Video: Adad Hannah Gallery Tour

So for instance, the one at the end from the Raft of the Medusa, St. Louis, there's three other videos and there's photos of that. So if you want to see that, you could, I think some of the catalogs on the other side in the kind of educational area, you could see more on my website, you could see more. Let's move around this way, often schlocky, romantic kind of thing, and then this kind of modern slash postmodern.
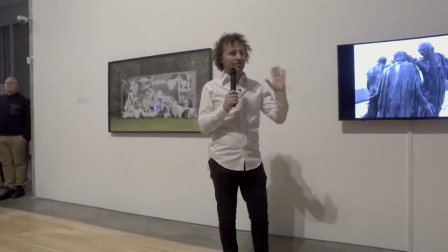(27:14)
And it's also turn of the century.
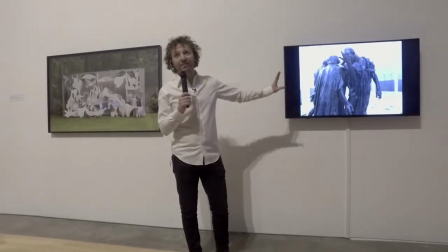(27:18)
I was thinking about his work, this is the Burgers of Calais, and I was thinking about this sculpture as being a kind of a constant.
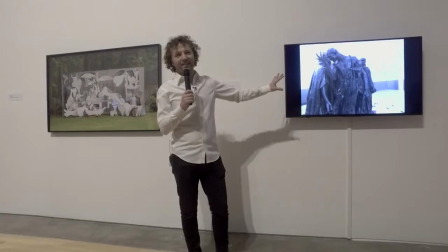(27:25)
There's 12 casts of it in 12 different cities in the world. And so I was thinking that if you have something that is exactly the same in 12 different cities,
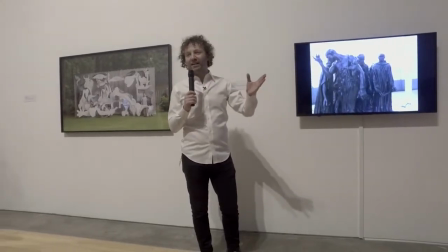(27:34)
but the cities around it are different that by kind of examining that work in that city
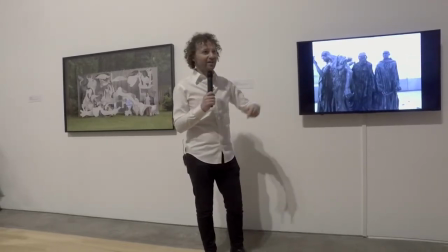(27:39)
you could reflect the city that's around the work if that makes sense so in Seoul so I've done
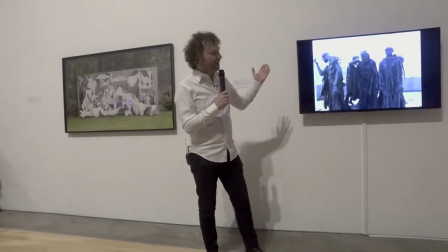(27:45)
this a couple times in different cities I haven't done it 12 times and so over here I got a group of quick service couriers in Seoul
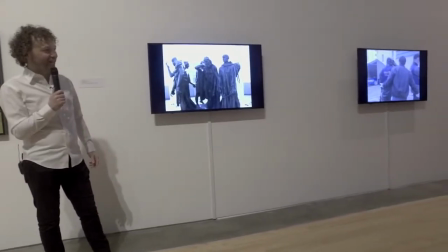(27:53)
who are sort of Seoul is the city of 20 million people in South Korea and the motorcycle couriers are kind of the grease that keeps this machine
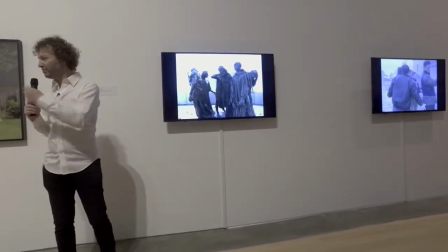(28:01)
going they're zipping around and you never they always have masks and they're delivering money delivering goods and you never really get to see them
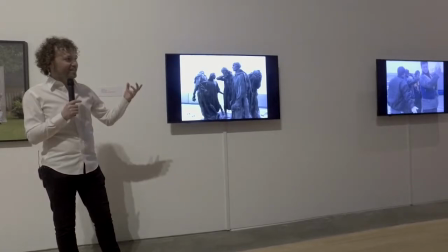(28:08)
and so here by kind of getting them to pose and taking off their helmets you kind of have this this kind of moment to really kind of
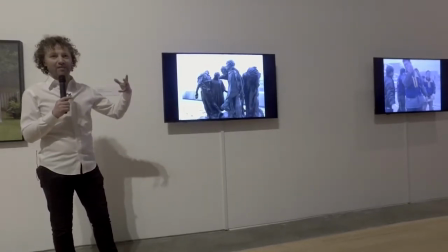(28:17)
examine them in a way and also I think they become more heroic and so while they become more heroic
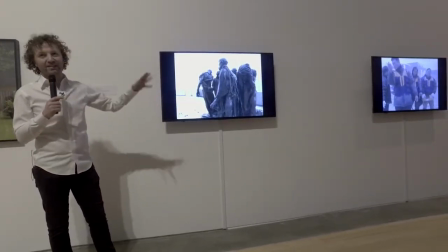(28:23)
the sculpture being treated the same way kind of becomes less heroic I hope
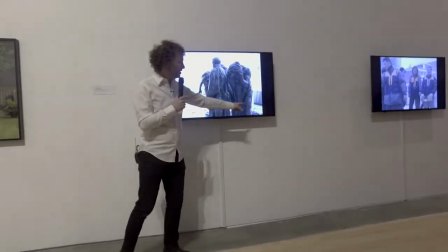(28:30)
And in this one you see the track that I was pushing, walking slowly,
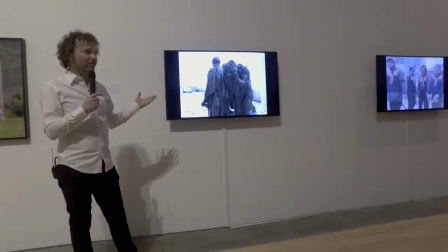(28:34)
pushing the camera around and that's also something I think in my work showing both
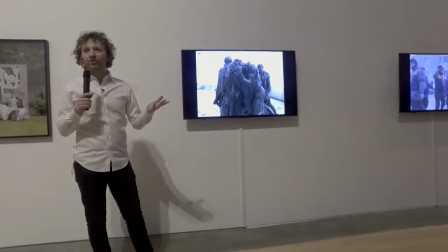(28:40)
not trying to hide the production but also kind of self-consciously showing it.
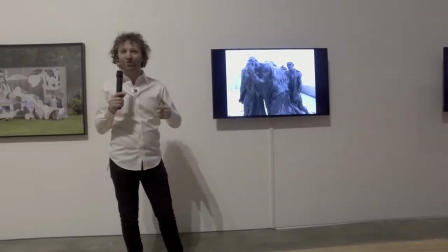(28:45)
So if you're showing the production then you're doing it consciously and then what do you include or not include once you're doing that.
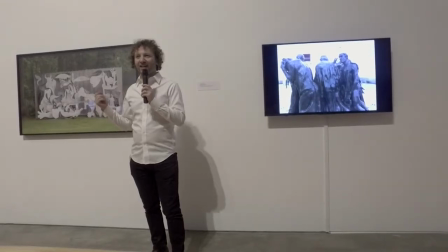(28:56)
As was said in the introduction, Russ Bonin is here from Augusta, Georgia, and for the Blackwater Ophelia was the first project we worked on together.
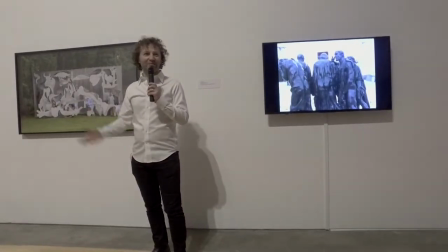(29:05)
And whenever I can, if I have the budget, I'll bring him in. And is he here, Russ? Are you here?
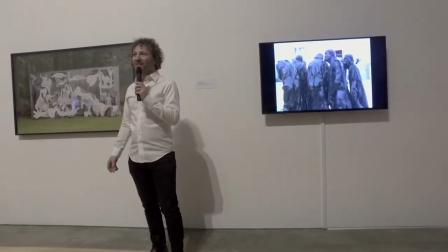(29:11)
He's here somewhere. But he's helped me now on maybe five or six projects.
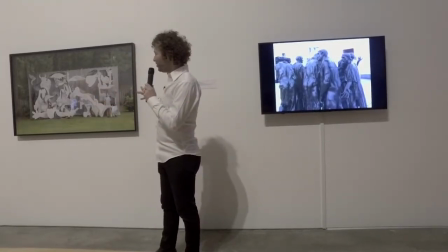(29:16)
And this is what I wanted to do. I've wanted to do a Guernica for a while.
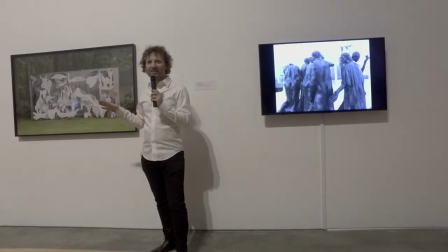(29:24)
And so we talked about doing it in different places. And I thought, because it's like a kind of a war protest painting.
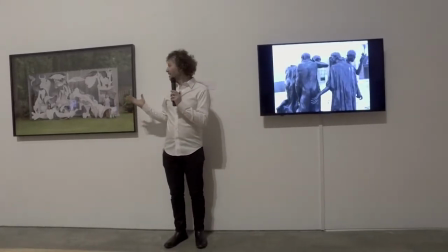(29:31)
It's a Picasso painting, of course. I thought that the United States, this was done a couple of years ago.
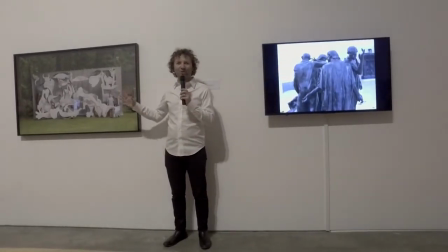(29:38)
It was two years ago, so around when Trump became president. I thought this is a good moment to produce this in the States, in kind of Trump country.
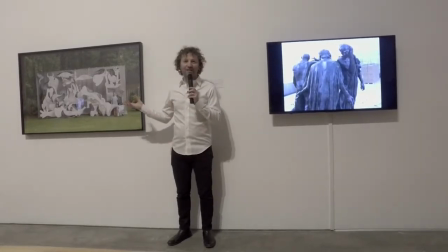(29:47)
And so I was mentioning this to Russ, and he said, oh, I have Guernica at my house. And I said, oh, but I want to do this one, like, full-scale, one-to-one. He said, yeah, I have that in my house.
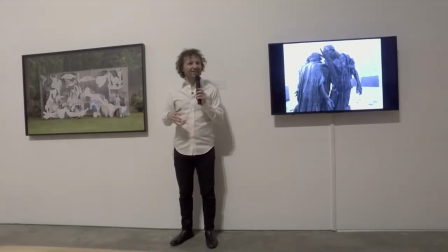(29:59)
Because he had, for a theater production, like, 20 years ago, he'd made Guernica as a backdrop for, like, a play about Picasso,
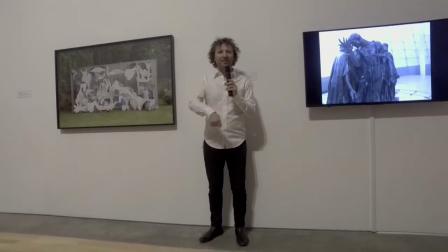(30:07)
and he'd painted it on fabric, and underneath there was paper that you put down.
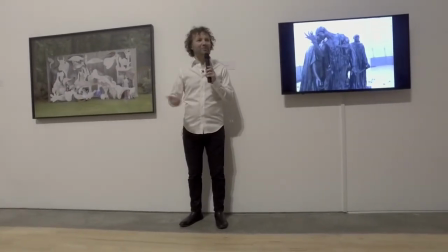(30:11)
And so he'd kept the paper rolled up for 15,
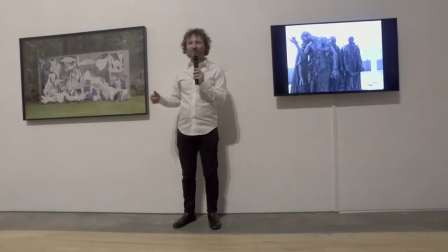(30:14)
20 years, and that's when we got there we had these templates for for Guernica and so then we cut Guernica up and had it kind of like like protest signs so each piece of it I think there's there's maybe 13 people here I think 13 or 14 people each holding one of the sections so this is obviously a photograph it doesn't move and in the video you kind of see them gently swaying this on this wall is a group I did in Russia, and it's called the Russians, and I named it after, oh no, I'm going to forget his name, the Americans, Robert Frank.